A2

A2 Evaluation, Jack Highfield and Sian Martin.
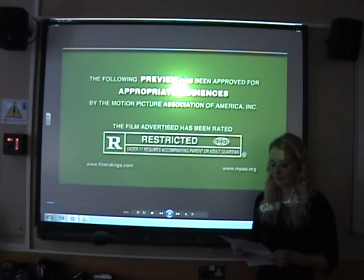5s
In what ways is your media product used, develop or challenge forms and conventions of real media products? Question 1.
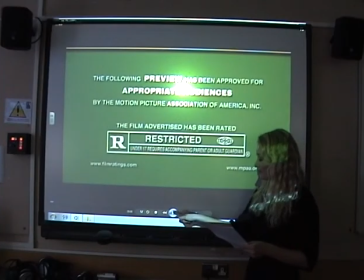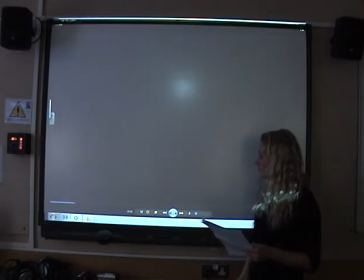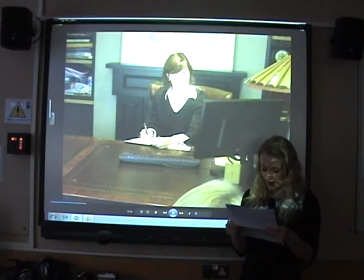22s
This establishing shot of the psychologist Dr. Edwards follows conventions of real psychological thrillers. The opening dialogue, "I want to take you back to the night of your father's death," immediately introduces the theme of death, which is a convention of psychological thrillers, as characters either fear or have a fascination with death.
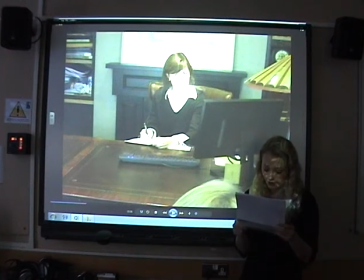40s
The music is menacing and serious, reflecting the serious tone of the opening scene and immediately conveying the genre of the trailer. Under the mise-en-scène, the lighting is rich and warm, challenging the conventions of a psychological thriller, which normally display low-key lighting to create fear.
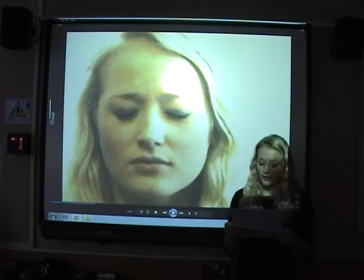60s
This close-up of Elizabeth grown up is conventional for a psychological thriller. The pace of the editing is rapid, with the shot lasting just over a second, to accentuate the feelings of suspense and tension. The music is tense and there is a cinematic boom in order to build up the fear and tension.
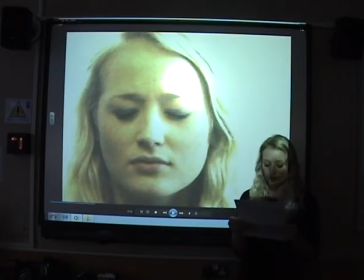77s
There is a white fade on the shot, showing that a flashback is about to take place. Flashbacks are a frequent convention of a psychological thriller, as this distorts time and space and confuses the audience. This will also give insight into why Elizabeth has ended up in the therapy and is psychologically unstable.
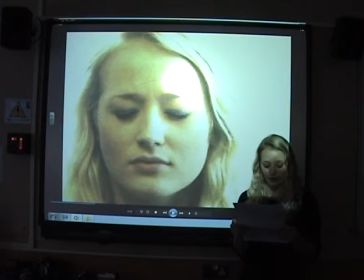94s
The reliance on the character's mind to create the story shows that this shot follows the themes of psychological thrillers, and they rely on processes of the mind where characters must overcome the conflict in their own mind.
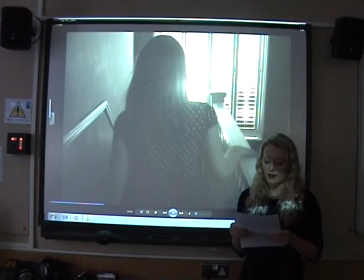110s
This medium shot of Elizabeth about to walk down the stairs uses forms and conventions of real psychological thrillers. Shadows are closely related with low-level lighting and are used as a convention of a psychological thriller film, as they represent fear and horror within beings and can also add to the tension that is being created.
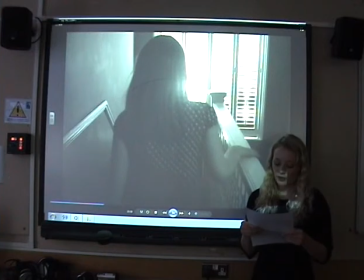126s
This scene is a flashback, which also is a convention of a psychological thriller, as flashbacks contribute to a sense of time disorientation in a thriller, and this confuses the audience. It also can display what has happened in the past, giving the audience insight into why the character may be confused or psychologically unstable.
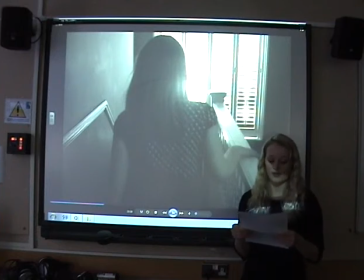145s
Black and white colouring is another convention of a thriller because it increases the effectiveness of shadows and can often appear quite scary because you can't see what's hiding in the shadows. Here the editing pace is relatively slow as the shot lasts for 5 seconds, challenging the conventions of a thriller,
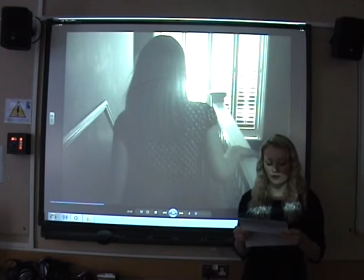161s
as rapid editing is frequently used in thrillers to increase the feeling of fear and shock.
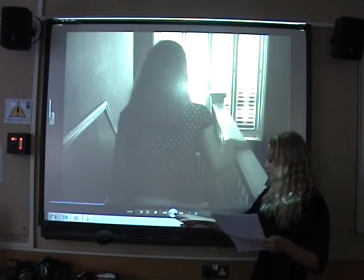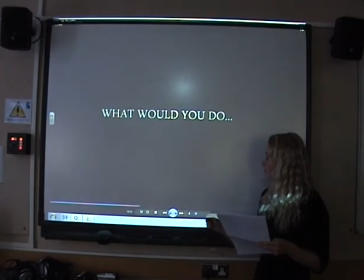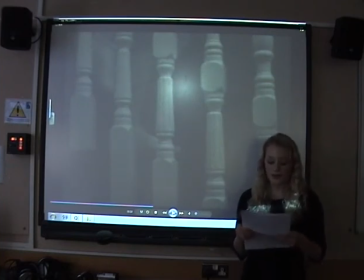179s
This close-up of Elizabeth's feet on the stairs uses quick-paced editing and low-key lighting to form conventions of a real psychological thriller. The shot also highlights the importance of the stairs in our trailer. Stairs are often used in psychological thriller as part of the iconography,
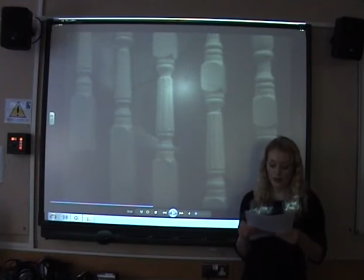194s
and here the use of Elizabeth walking down the stairs represents her as a vulnerable character as she is entering into a dangerous zone.
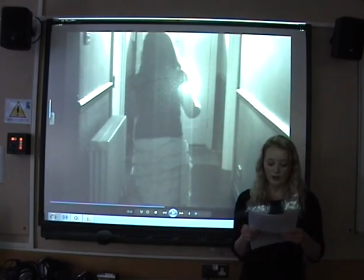205s
We used a medium shot to follow Elizabeth walking along the corridor. Here the lighting is conventional as it is low-key and black and white. There is a light streaming through the door at the end of the hallway onto Elizabeth. The lighting technique has been used in other media products, such as the thriller film Godsend,
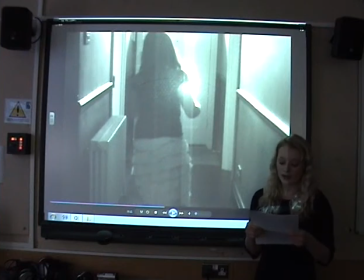221s
which shows that the shot uses forms and conventions of real media products. Here the character Elizabeth is represented as innocent, as there is a light shining on her. However, the use of shadows in the shot conveys that there is a dark side to her as well.